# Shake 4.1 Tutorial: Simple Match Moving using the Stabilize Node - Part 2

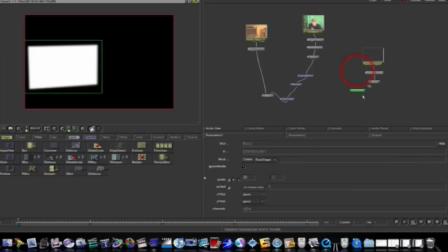(4:11)
Now, what I want to do is, I want to take my stabilize node, and I'm going to bring my blur node down into it, and that connects my roto shape to my stabilize node. Now I need to connect all three of these together. So I'm going to disconnect my key mix node,
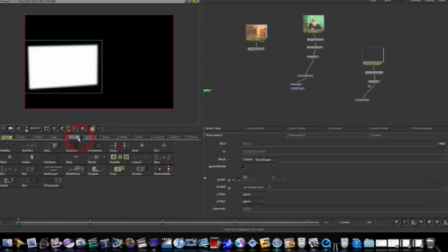(4:28)
and I'm going to go to my layers tab, and I'm going to add a key mix. Instead of a mix, I'm going to add a key mix. So let me click the key mix node.
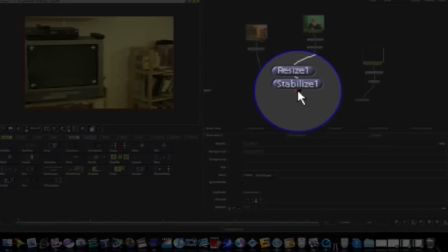(4:40)
I'm going to bring it down, bring my picture into my middle, which is my foreground, and bring my roto shape into the third one, like that.
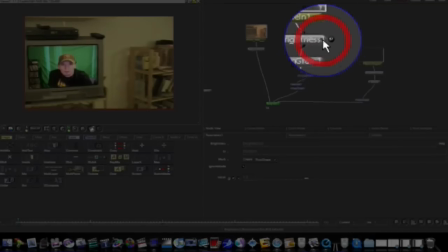(4:54)
Now I need to go back in here and adjust my brightness a little bit. I'm going to click on the right side, bring it down.
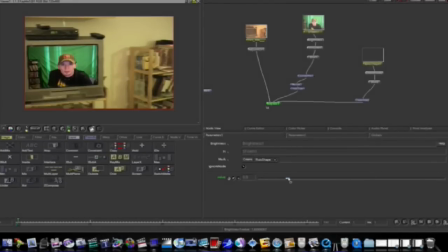(5:04)
So it won't be quite so jumping off at you on the screen.
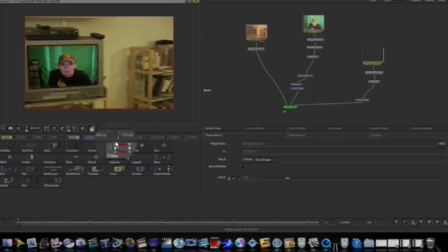(5:10)
Now I'm going to select my last node, go to my other, add a deinterlace.
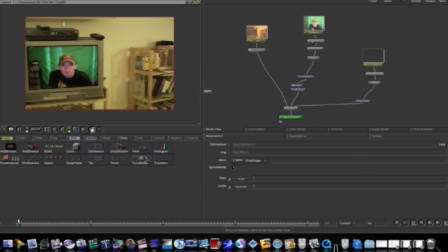(5:18)
And as you can see, that gets rid of the jaggies. And now, when I scroll through, we have our picture tracked.
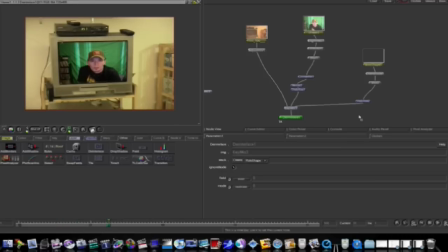(5:29)
The color is adjusted. And I tell you what, I could go in here and adjust the brightness a little bit more. And also, you could throw on a gamma node if you wanted to.
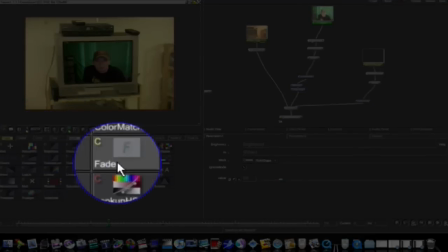(5:44)
It's really up to you on how you want to do this and how you want to adjust things.
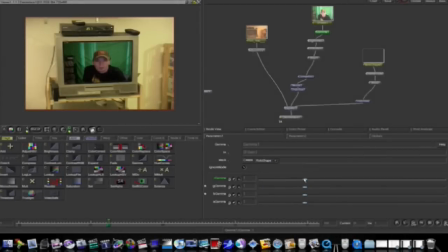(5:49)
So if you add a gamma node in there, you can brighten it up like that a little bit so it looks a little bit more convincing. But don't brighten it up like brightness would. So there we go, guys. That looks pretty convincing for just a few minutes worth of work.
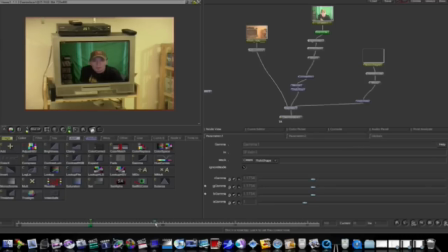(6:06)
And this is why Shake is so wonderful. Here's the before. Look at that. Wow. Isn't that horrible? Let me go back to our original one here, our final one.
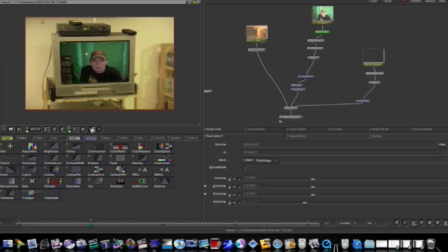(6:20)
And there we go. And as far as these little crosses go, I have my picture laid over top of it. But sometimes that don't work. I had it once before, a node tree where the picture was transparent enough to where you could see the crosses and you have to go in and paint them out with quick paint.
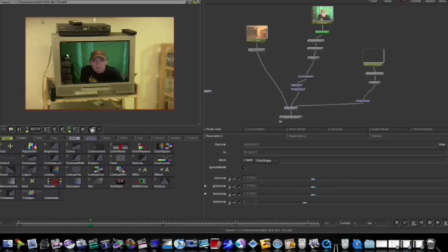(6:38)
And I just don't have enough time to show you how that's done. So that will be another movie. So here is my finished node tree, as you can see. It's not that complicated.
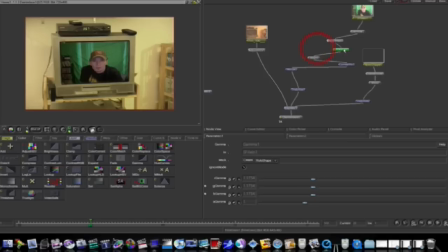(6:51)
Once you get your head wrapped around Shake, you'll understand why the nodal-based system is so much more powerful than the layer-based system. People claim that AE is as powerful as Shake, and it can be as powerful as Shake and do what Shake does, and it does have particles and stuff. It's made more for motion graphics and commercials.
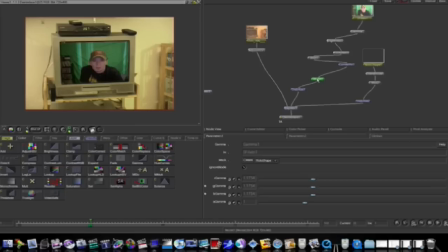(7:09)
When it comes to purely compositing, there's not an application on the planet, I think, that rivals Shake, besides maybe Nuke. And I'm just hoping that the replacement that Apple's coming won't be too far off, and they'll give us Shake owners a discount.
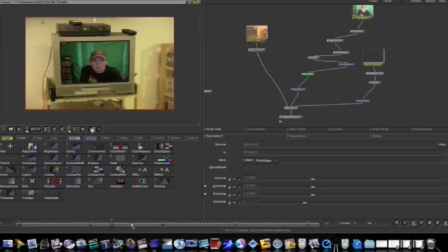(7:25)
But until next time, I hope you've learned something. As you can see, we have our footage tracked here. I could render a flipbook out and let you see it, but I think you get the idea. So I hope you've learned something. And if you have any questions, get a hold of me at www.finalcutstudioschool.com. And we'll see you next time.